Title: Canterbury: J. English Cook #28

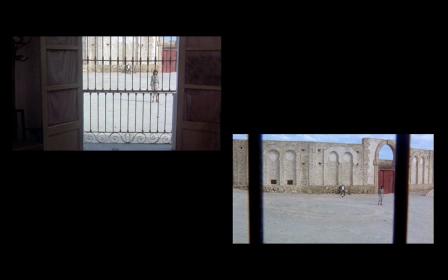As mentioned, Antonioni incorporates what he calls an objective camera. By this, he means an emancipated, scientifically objective viewpoint, unhindered by human subjectivity. In this way, the camera is able to be in the world, independent of individual identity, a trap that Locke,
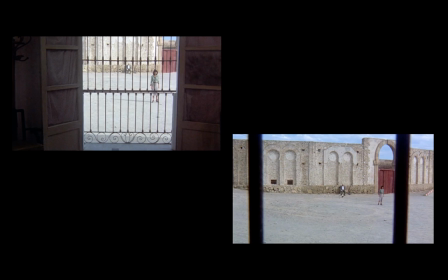while alive, was never able to avoid, especially in his failed attempts at so-called objective journalism. Like the static framing and iron bars that restrict our view, so too is Locke limited by his outlook. At one point, he's critiqued by his wife for remaining unbiased in his reporting of an African dictator.
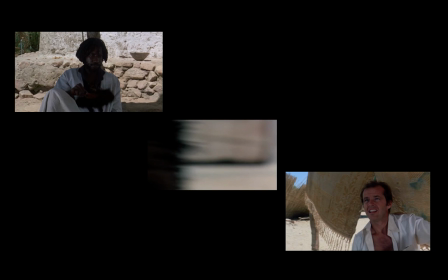At another, he's criticized by his so-called witch doctor who, during an interview, physically turns the camera around and claims that Locke's questions reveal more about the interviewer than the interviewee.
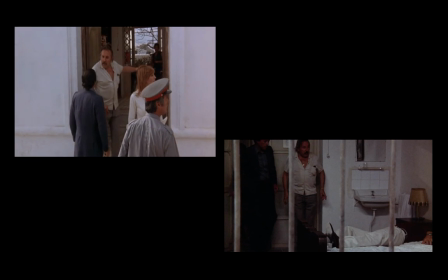But how does Antonioni flip the objective lens on the reporter? How does he achieve in the making of this film the liberty that Locke so desired? Like Locke's own objective journalism, this penultimate scene begins with a steady gaze as the camera moves forward, recording daily activities without interruption. As the camera approaches the grated screen, however, it begins to sway,
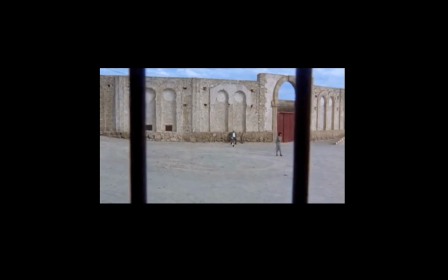both as if it's been affected by some outside source of wind and in rhythm with the girl's angled body.
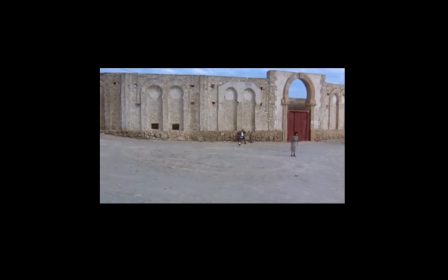As the lens and our gaze approach the bars, we're both barricaded from and pulled into the effects of the exterior landscape.
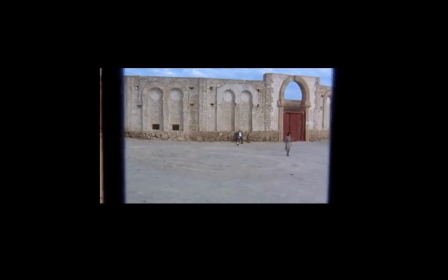This tension is mirrored in the girl's roundabout wandering and swaying scaffolding,
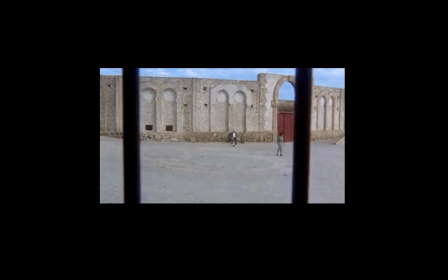which contrasts with the bar's rigid grid, affirming her narrative role as the only character able to break free of a failed objective frame.
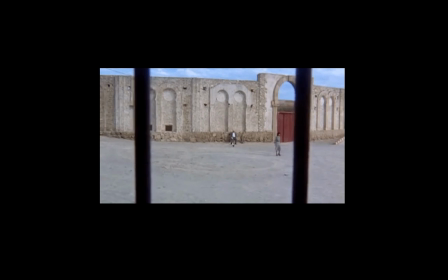But what do we make of this space, both Locke's and ours, as the camera finally pushes past that grated screen?
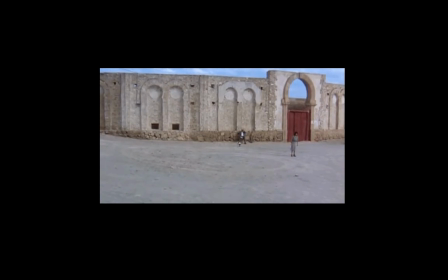An answer lies in the movement generated by the shot's formal qualities.
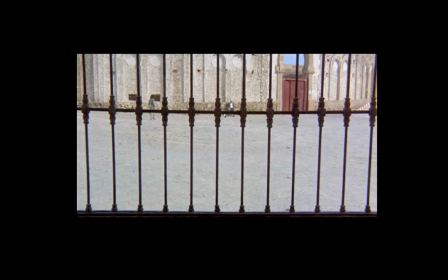Barthes, in a celebratory essay from 1980 entitled Cher Antonioni, describes the director's formal engagement with the screen as a unique feature of his work. Quote, "It is the alienness of the interstitial space created by his films that makes their bodies,
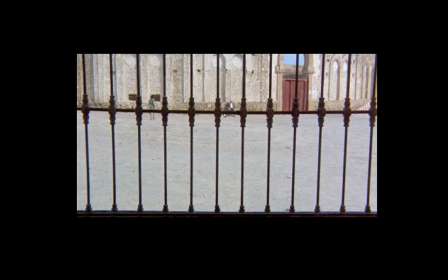landscapes, objects, indeed the screen itself, vibrate. The film's vibration, in other words, is that of an art object that is in the plenitude of its identity, and yet that also falls into a void because of an obstinate, subtle, open gaze that is directed to the world."
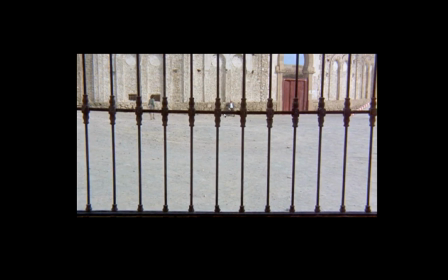End quote. This interplay between void and object is certainly at work in this shot. The foreground of gray breaks the background space into repeated rectangles of neutral, semi-abstracted color blocks.
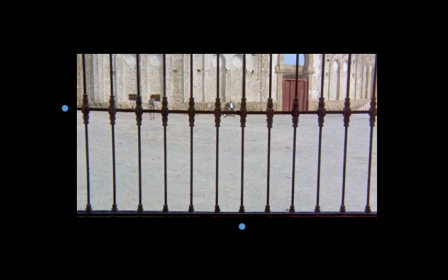At times, the camera angle itself emphasizes this blocking, as the grate's bars align with the horizon line and columns of the bullfighting ring. This flux between positive and negative space is also evident, as Barthes points out, in the works of several artists in Antonioni's own collection, Matisse among them.
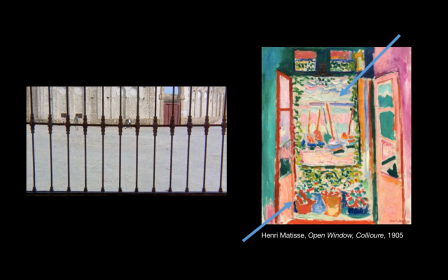Matisse's famous color space, for example, is sometimes generated by a similar flux between form and void. His open window couleur, for example, shows how the impasted blues, reds, and greens beyond the door frame can pop and appear as if they were actually on the surface of the painting itself.
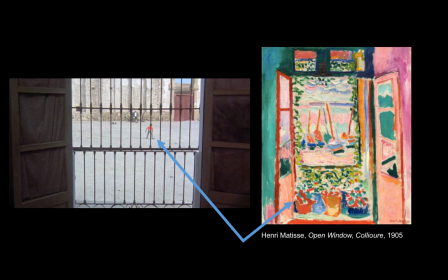Antonioni's occasional color pops follow a similar pattern. The bright red of a young boy's shirt, for example, reads as if it too sits on the surface of the screen, as distracting as the matador's capote. We know, however, by way of diminished scale in the overlapping bar, that it of course exists in the background.
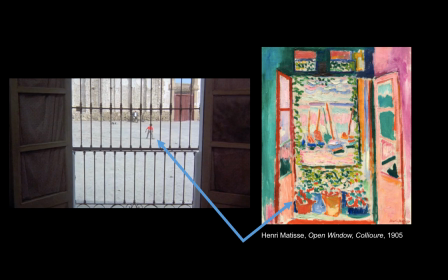The shot's interstitial vibrancy, which pushes the eye back and forth in depth, is balanced by a play between horizontal and vertical axes that lead our eyes to the edges of the frame.
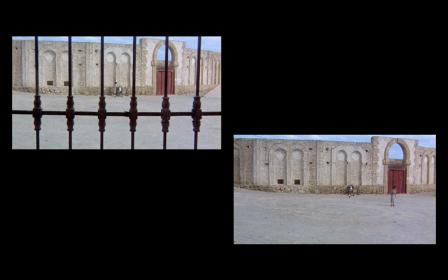Take a look, for example, at the difference between the repetitive geometry of the iron grate and the circular motifs behind, including the bull rings, rondel, and the traffic patterns in the dirt. This divide highlights two distinct modes of representing space.